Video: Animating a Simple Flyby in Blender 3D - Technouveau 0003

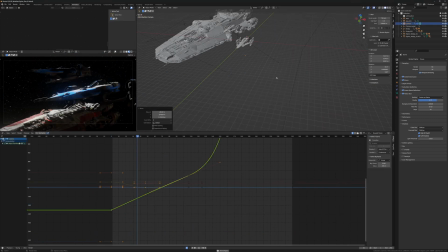for the for the bigger ships just putting in some planes some
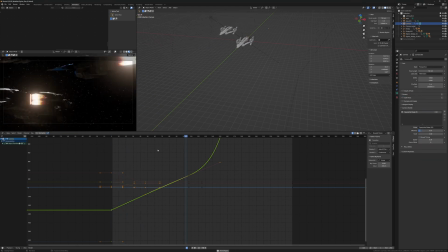plane lights as
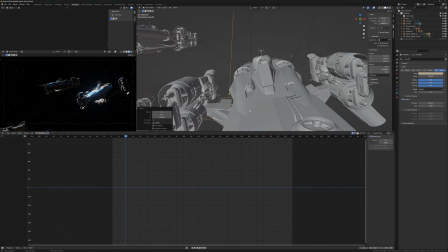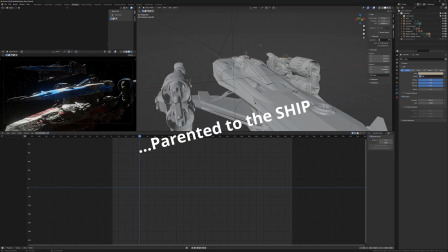you can see the bounce lights are just attached to the to the empty and they rotate with the ship which isn't technically correct but you
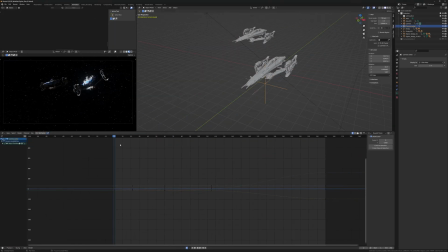know it works again
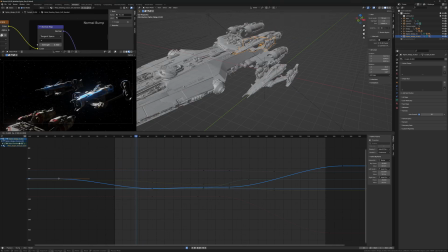evaluating motion based on the camera I want some more dynamism in the shot and now I'm now adding some chaos to the
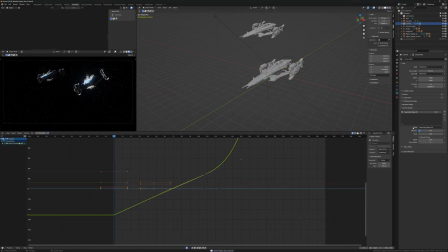to the ships and some dynamism and and airplane-like motions. Not credible for space, but credible for the atmosphere and the vibe I'm going for here.
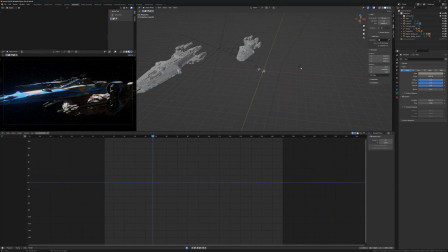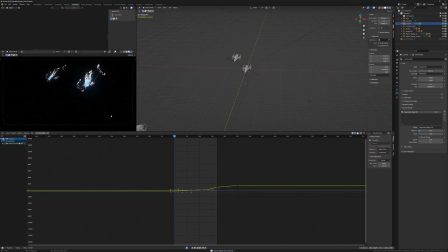Also adding some rotation to the camera to ensure that it feels dynamic enough. Check this one out.
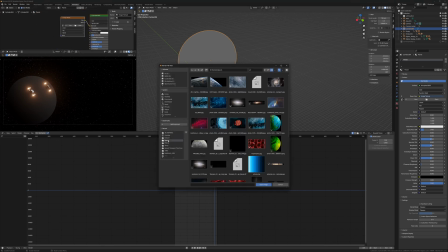This is the laziest way to do a planet. Previously, I've made a render of a planet that is okay.
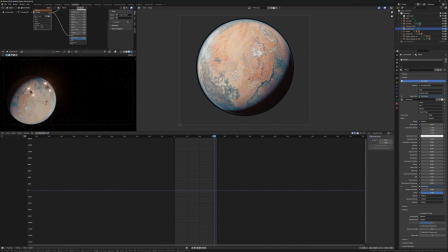The atmosphere isn't particularly precise and there's a lot of critique you can give it, but for this, it serves the purpose.
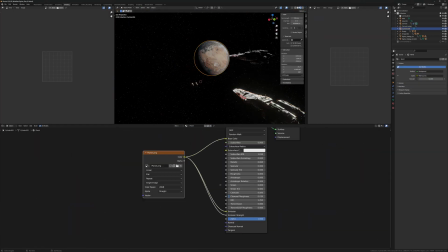I decide to place it on a disc and just illuminate it and play with the self-illumination to the point where I like the look of it.
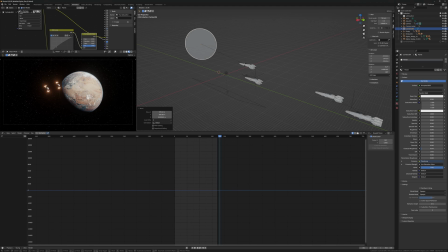Make sure the rotation fits the lighting in the scene, roughly. Not even precisely, but just roughly.
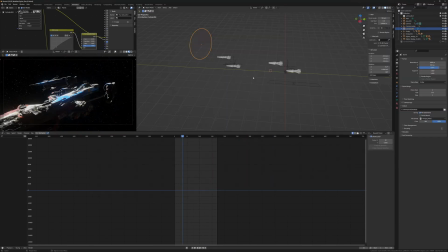And position it in space. Pun intended.
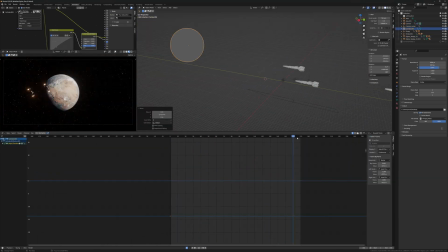Again, move it with the ships. Remember the cameras are moving against the ships.
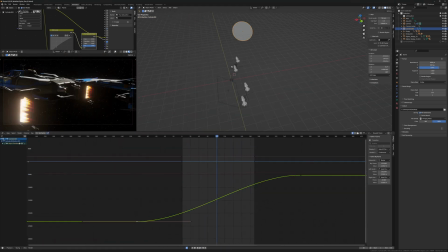The ships are stationary and the scenery is moving ever so slightly.
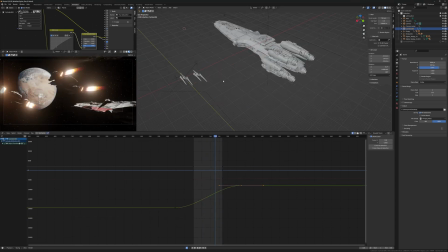Actually, if the scene would be much more complicated, it would then be simpler to actually animate the starships, the fighters themselves, and not the scene.
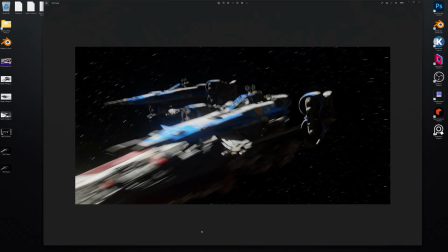Here I'm checking the look of the render in Cycles and render in Eevee.
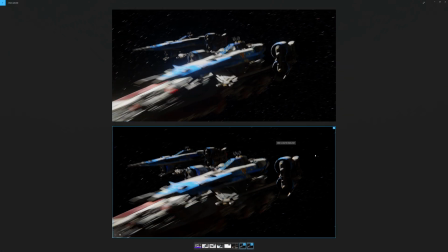I can't really tell a difference and decide to go for the effective solution of rendering with Eevee.
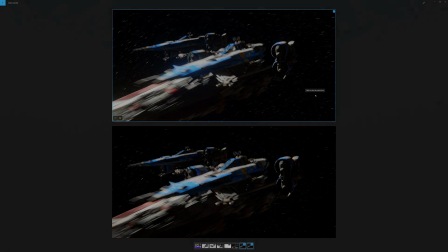So that's it.